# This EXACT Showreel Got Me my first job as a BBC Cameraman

2022 show reel, let's go.
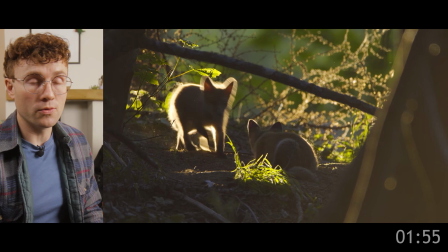(12:34)
So like I said, I often make a few show reels, and this is my highlight show reel from 2022 after I'd done some work for the BBC.
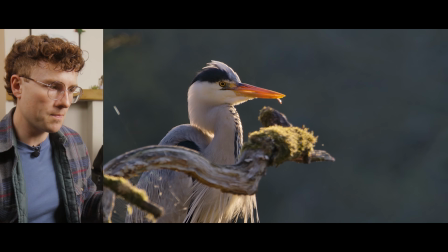(12:42)
So that was a little toad film that I'd filmed for them. These herons were a heronry in Bristol.
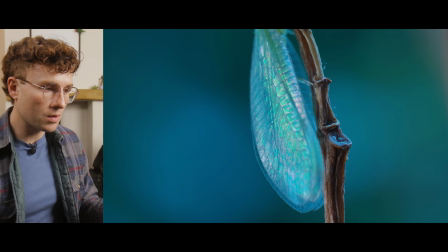(12:48)
This is the New Forest. So those two shots match together. I'm going to talk about this film in my next one, these lace wings.
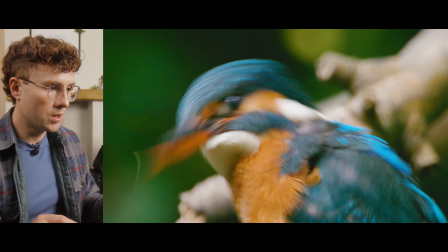(12:56)
Two shots paired together there, followed by a kingfisher.
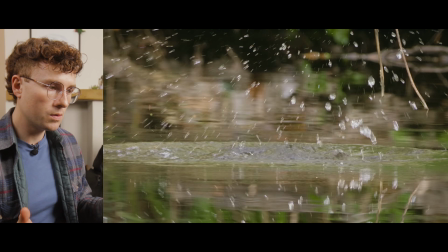(13:01)
So one, kingfisher diving, two, kingfisher POV, three.
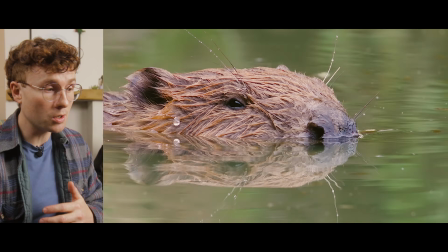(13:09)
And that leads into a beaver shot, long lens from the drone.
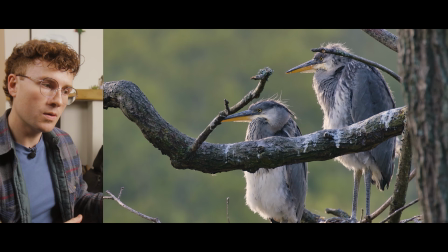(13:15)
And then we're into a heronry, introducing these characters, these big chicks.
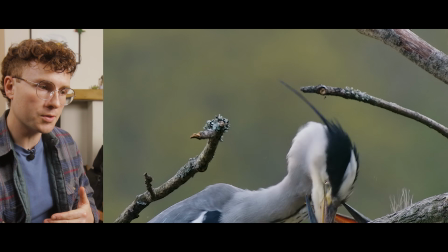(13:20)
I chose this one specifically because it had that drop off in the background to create that nice out of focus background.
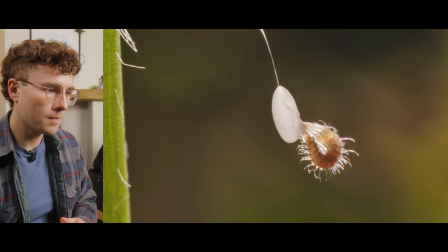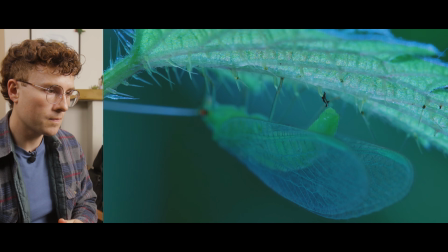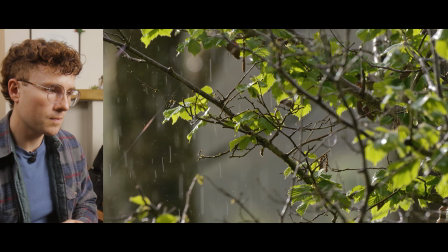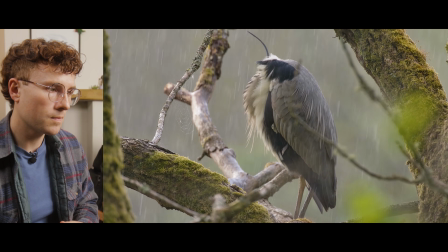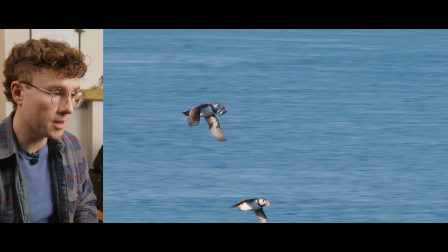(13:49)
There's a bit of compositional change there. Tracking birds in flight.
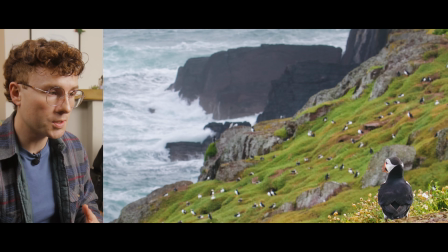(13:57)
Again, composition.
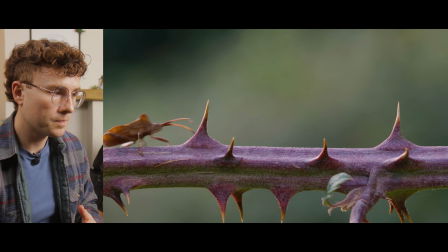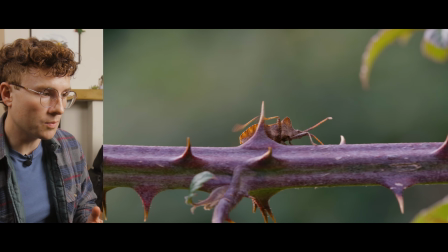(14:04)
Tracking and moving.
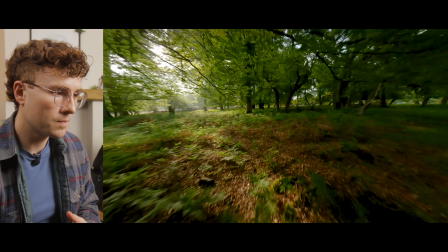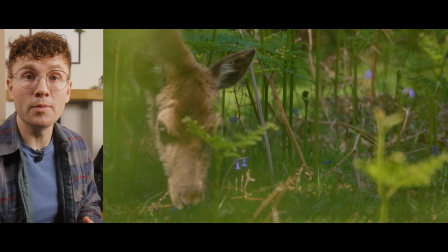(14:11)
Letting something come into the frame.
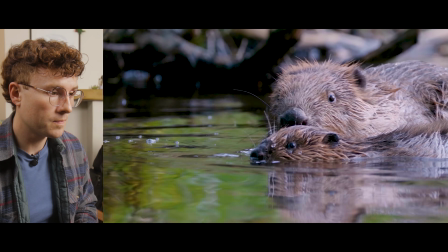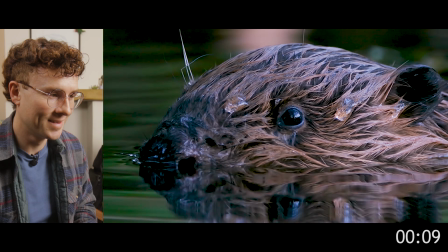(14:22)
That's a baby beaver. That was used on Wild Isles, those shots actually.
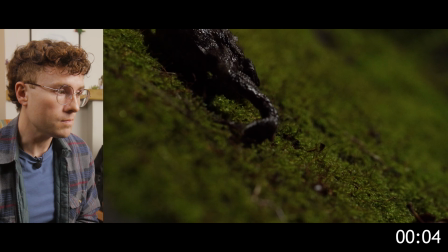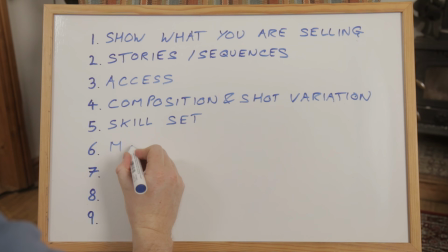(14:32)
Okay, mood and light. There's a big differentiator between that first show reel and this one, and it's the use of tone and light in the things that I was capturing, those moments that I was capturing. I'd been commissioned to make a sequence about toads, using lighting in that to just highlight
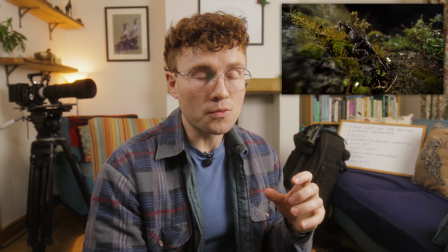(15:01)
her outline, or the fact that they come out when it's wet and it's raining.
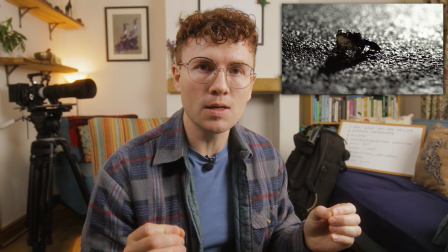(15:06)
Wet sequences are always great to bring out the cinematography of a scene,
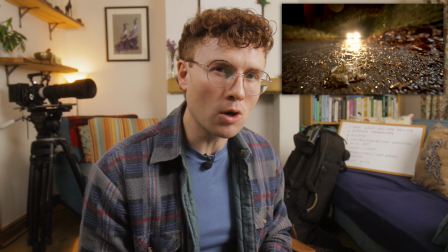(15:12)
because you can just, it adds those highlights, those pops of light that can bring something alive.
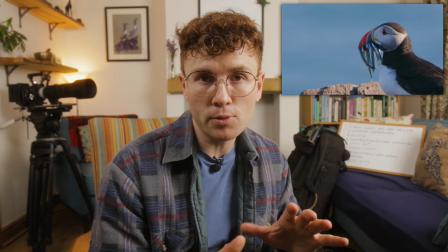(15:18)
Just those little moments like the puffin's head turn, when it just brings those eels into the light and just highlights what we're looking at,
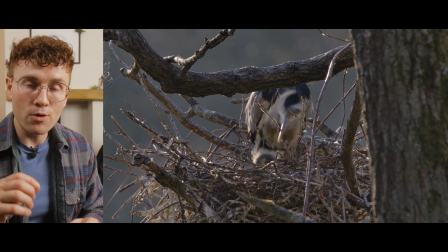(15:26)
or the heron backlit.
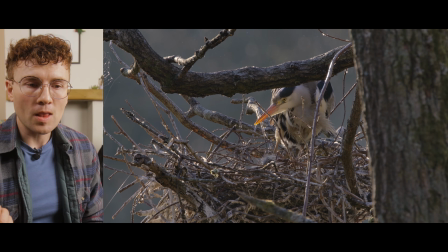(15:29)
Like, I chose that heronry quite specifically because I could get up behind it and at sunrise it would be backlit.
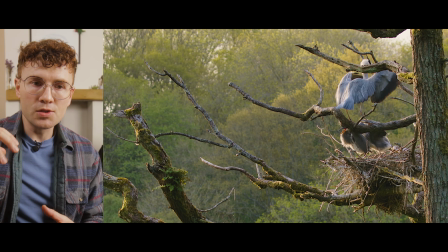(15:37)
So the herons would be flying through backlit light,
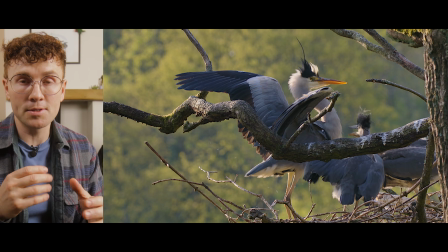(15:42)
and the first shot where it licks its lips and it breathes and you can see its breath.
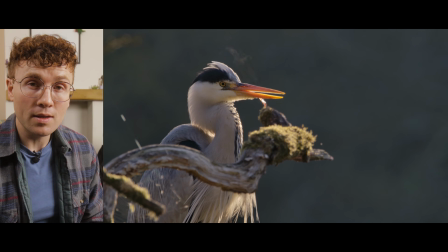(15:47)
The only reason you can actually see the breath is because it's backlit and then the sun is highlighting that moist, warm air coming out of its mouth.
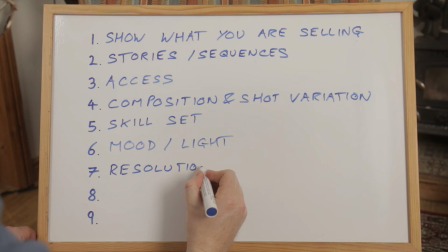(15:58)
Point number 7, resolutions and off-speed. What do I mean by that? Resolutions, what I mean is moving from 1080p to 4K. And off-speed, what does off-speed mean? It means shooting slow motion.
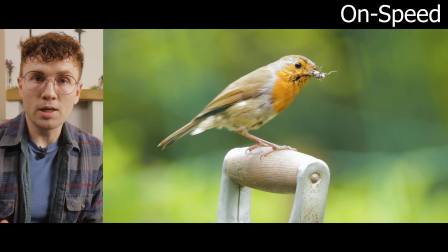(16:14)
So if we shoot on speed, you're shooting in the UK, you're shooting at 25 frames a second. Now, this is why I wanted to share my previous video before this one,
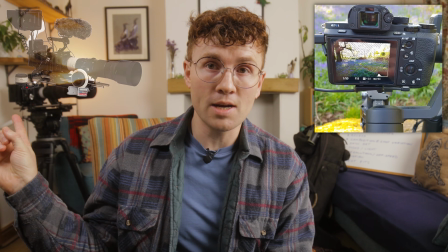(16:26)
because I didn't start on this camera and I didn't start on the A7S II.
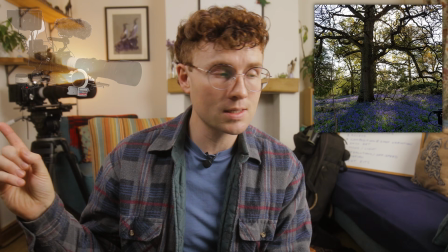(16:31)
So this camera is a Z camera, E2S6. I started on this camera I'm filming this on right now.